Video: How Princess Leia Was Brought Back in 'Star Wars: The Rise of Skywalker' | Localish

We had a couple of really big challenges. One was bringing Leia back to the screen.
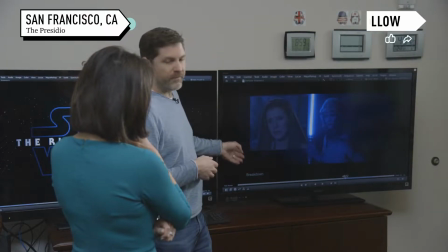(0:21)
We used a shot of Carrie Fisher from Return of the Jedi.
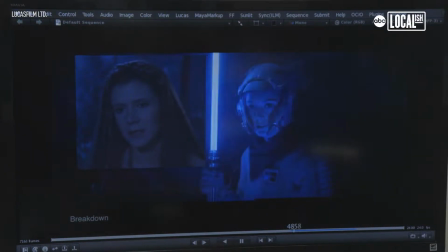(0:25)
And we then, you know, take her face and bring that into our new scene and color correct it and make it match and then render a new helmet around her head.
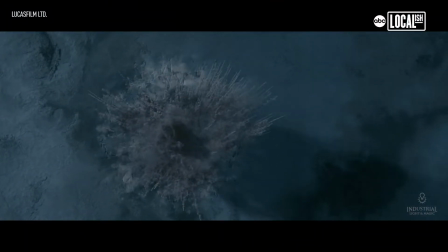(0:35)
There were 1,900 shots to complete close to 2,000 shots. So it's an enormous amount of work. It requires an incredible amount of organization. You almost have to have something wrong with you to get into this business because it's so all-consuming and so detail-oriented.
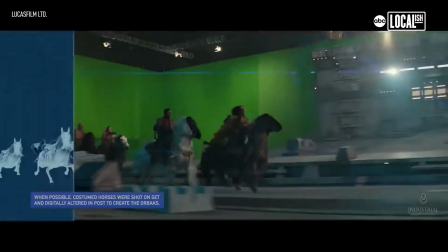(0:52)
There's a certain spirit within the franchise to innovate and to try different ideas, and the scale of the movie often allows you to do that.
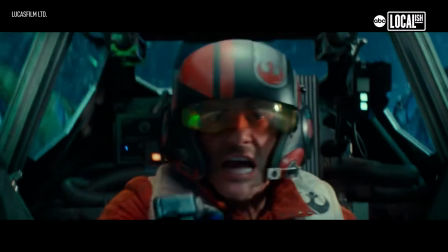(1:02) Welcome to Mexico!
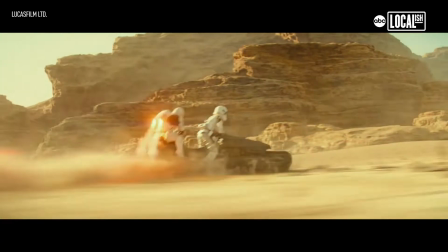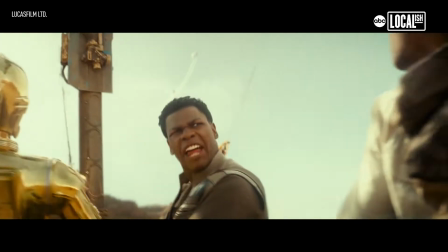(1:13) They fly now?
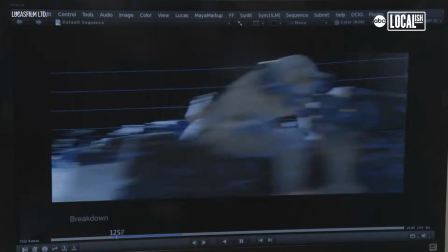(1:15)
When you're looking at a shot like this in the desert, of course, we did go to Jordan, we did film in the desert, but a lot of times you're moving at such high speed,
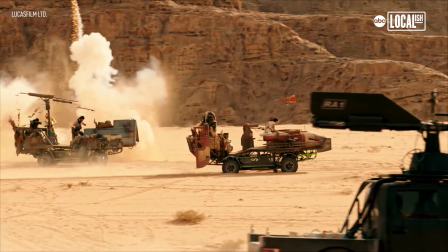(1:24)
the camera can't move over that ground at that fast speed at that height. So we need to go in there, take all that reference material that we have, and build that desert digitally.
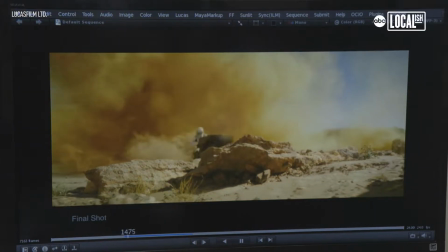(1:33)
Everything in this particular shot is digital. So when you call a computer generated, there's a lot of real photographed elements to go into that.
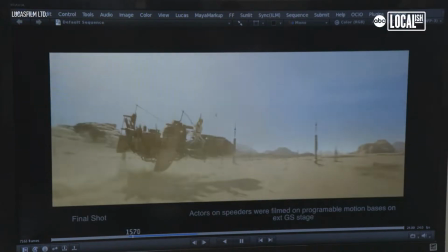(1:40)
That's why it looks so real.
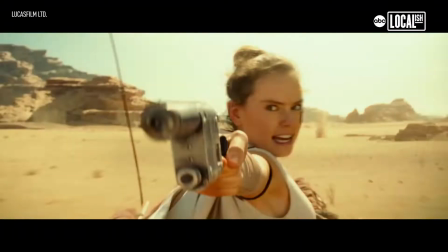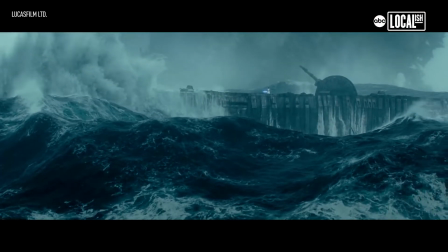(1:48)
When they're fighting with the water, Kylo, Ren and Ray, they're duel out there with the water.
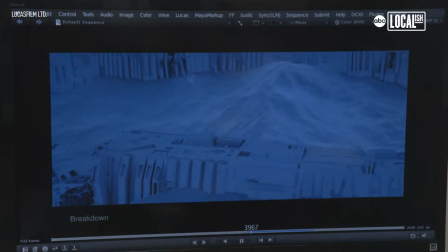(1:54)
And that was a tremendous technical endeavor.
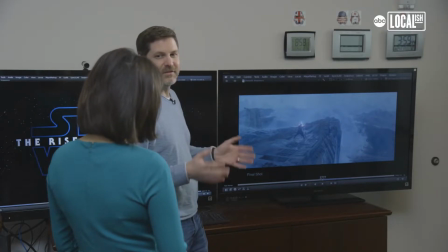(1:57)
Daisy and Adam had to endure tons and tons, gallons and gallons of freezing cold water pouring on them.
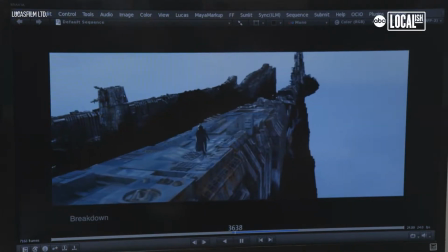(2:04)
And then we removed a lot of it and replaced it with the digital water that you see here.
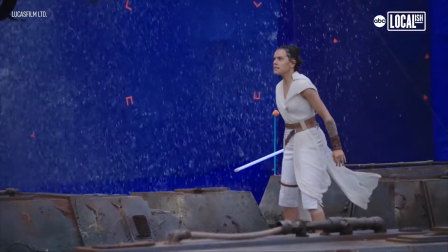(2:09)
But you can't replace the fact that they were really in that spot, really feeling that water on them. you know, it made it look much more real, I think. Bringing Leia back to the screen, you know, it was a sensitive issue because, of course, you know, Carrie had passed away,
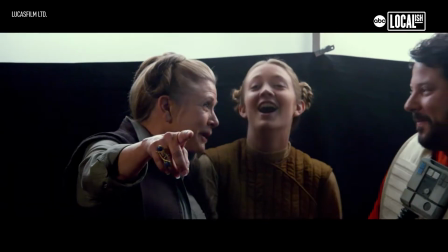(2:28)
and we decided in the end to adopt an approach where we were actually using her face for every piece of footage that you see in the movie.
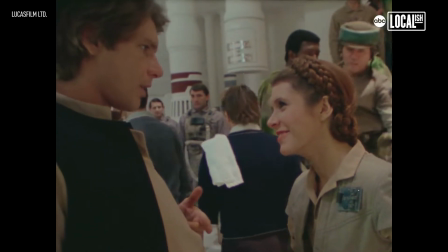(2:37)
It's truly Carrie Fisher, and we felt that that would provide a sort of integrity to her performance. So, obviously, we didn't want it to look as though we've just cut her out of an old movie and put her into this or we built a digital version
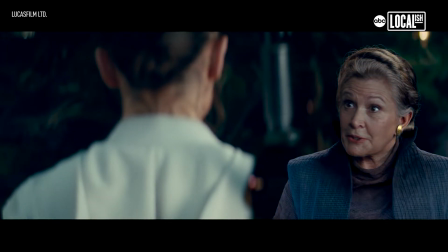(2:51)
of her around her face so when you see her in the movie generally it's her face and then a digital version of her because we want to change her hair we want to change her costume so she looks very unique for this movie no you
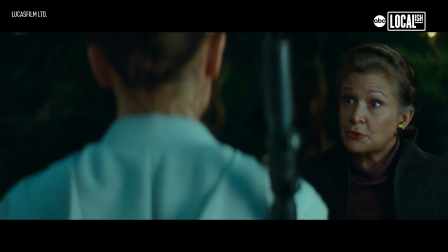(3:04)
can't do it for me never underestimate a droid yes
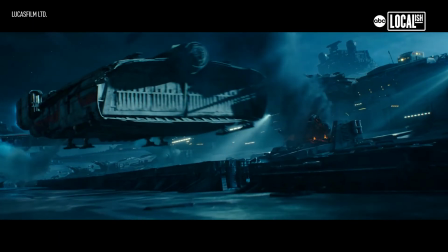(3:10)
master the funny The funny thing about visual effects is that oftentimes you don't want the audience to notice your work.
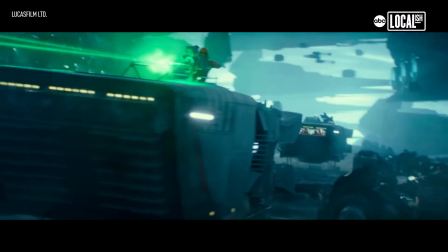(3:18)
You want to feel as though it's seamless. So every time we do something, I always want to try and make it feel as invisible or as real as possible.